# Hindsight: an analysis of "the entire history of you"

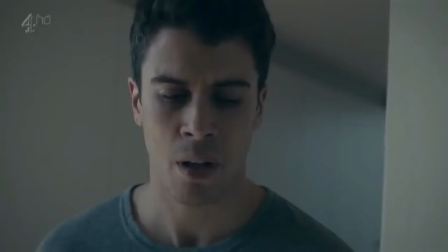[4:07]
If we were to watch this scene without the grain, and therefore without the effect, all we would see is a sad man stumbling through his empty home.
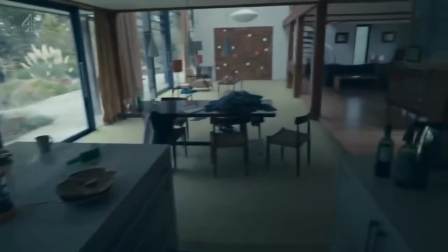[4:15]
It is the constant juxtaposition of these two periods, along with the color filters, that communicate the intense feeling of loss that Liam is experiencing.
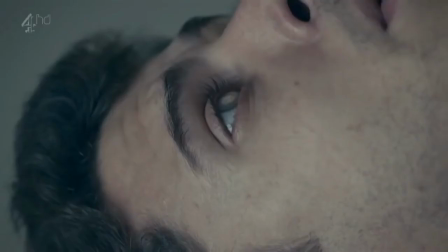[4:23]
After reliving all of these little moments between Liam and Fiona that he will never get back,
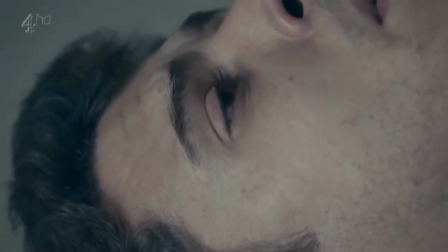[4:28]
we are able to see what he was going through and understand the decision he finally comes to.
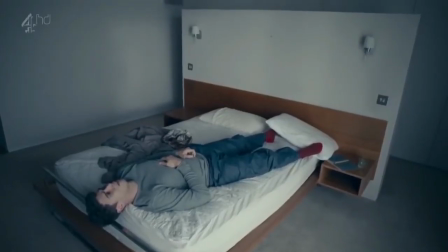[4:33]
After sitting through almost 5 minutes of constant switching,
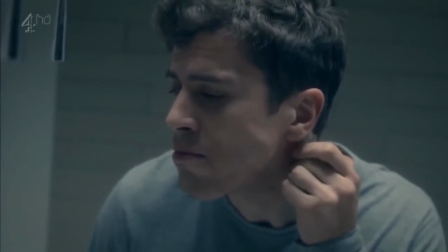[4:36]
it's almost a relief when we finally see him dig out the grain from his own neck in the final moments of the episode.
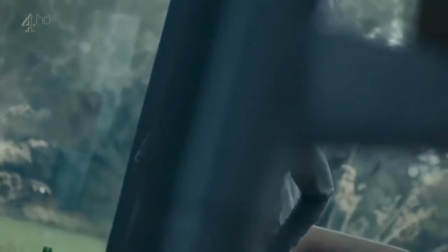[4:46]
There are a few semiotic ways that the director communicates that Liam's character arc is concluding.
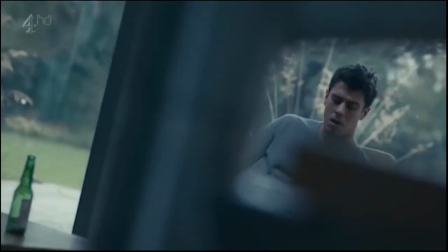[4:51]
Going back to the stairway shot from earlier, a Dutch angle is used to communicate that something's off and needs to be fixed. The camera is placed behind the stairs, and we see the center pole for the spiral staircase in the middle of the shot,
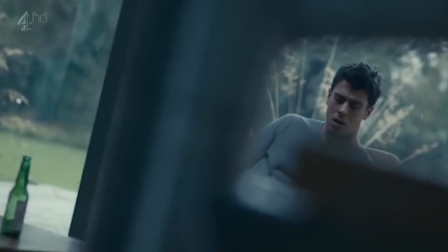[5:02]
used as a divider between Liam and an empty bottle of alcohol, symbolizing a rift between his past mistakes and present self.
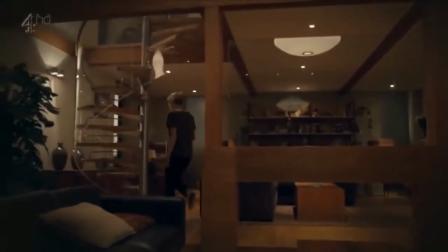[5:10]
The stairs that we see the shot through are used to represent moving forward, meaning that in order to move on, he must learn from his past.
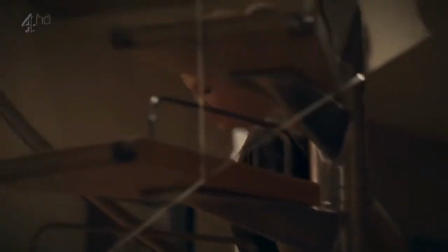[5:18]
In the next shot, we see Fionn walking up the stairs, smiling down at Liam, further cementing the imagery of moving forward.
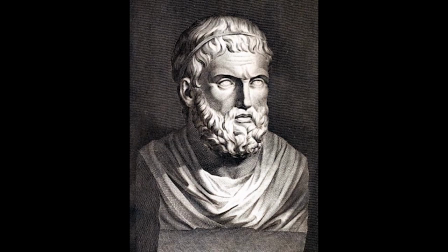[5:25]
Liam's story also has a lot of similarities to the tragedy of Oedipus Rex, another tale with themes of regret and fulfilling one's own worst fears.
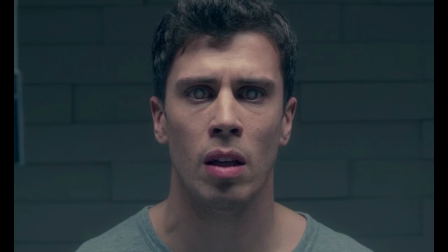[5:34]
Both stories involve highly flawed men that destroy themselves by relentlessly seeking the truth no matter what the cost.
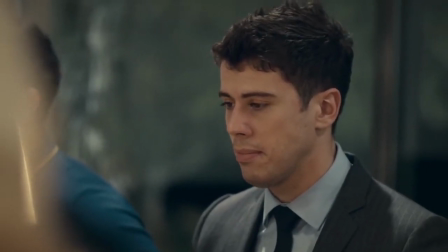[5:41]
Earlier in the episode, it is also said that the grain removal can cause vision loss, implying that the cut to black at the end of the episode was Liam losing his eyesight.
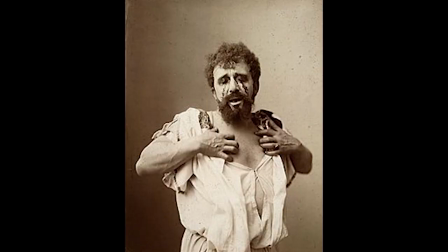[5:49]
Coincidentally, Oedipus' story also ends with him blinding himself after learning the horrible truth behind his actions.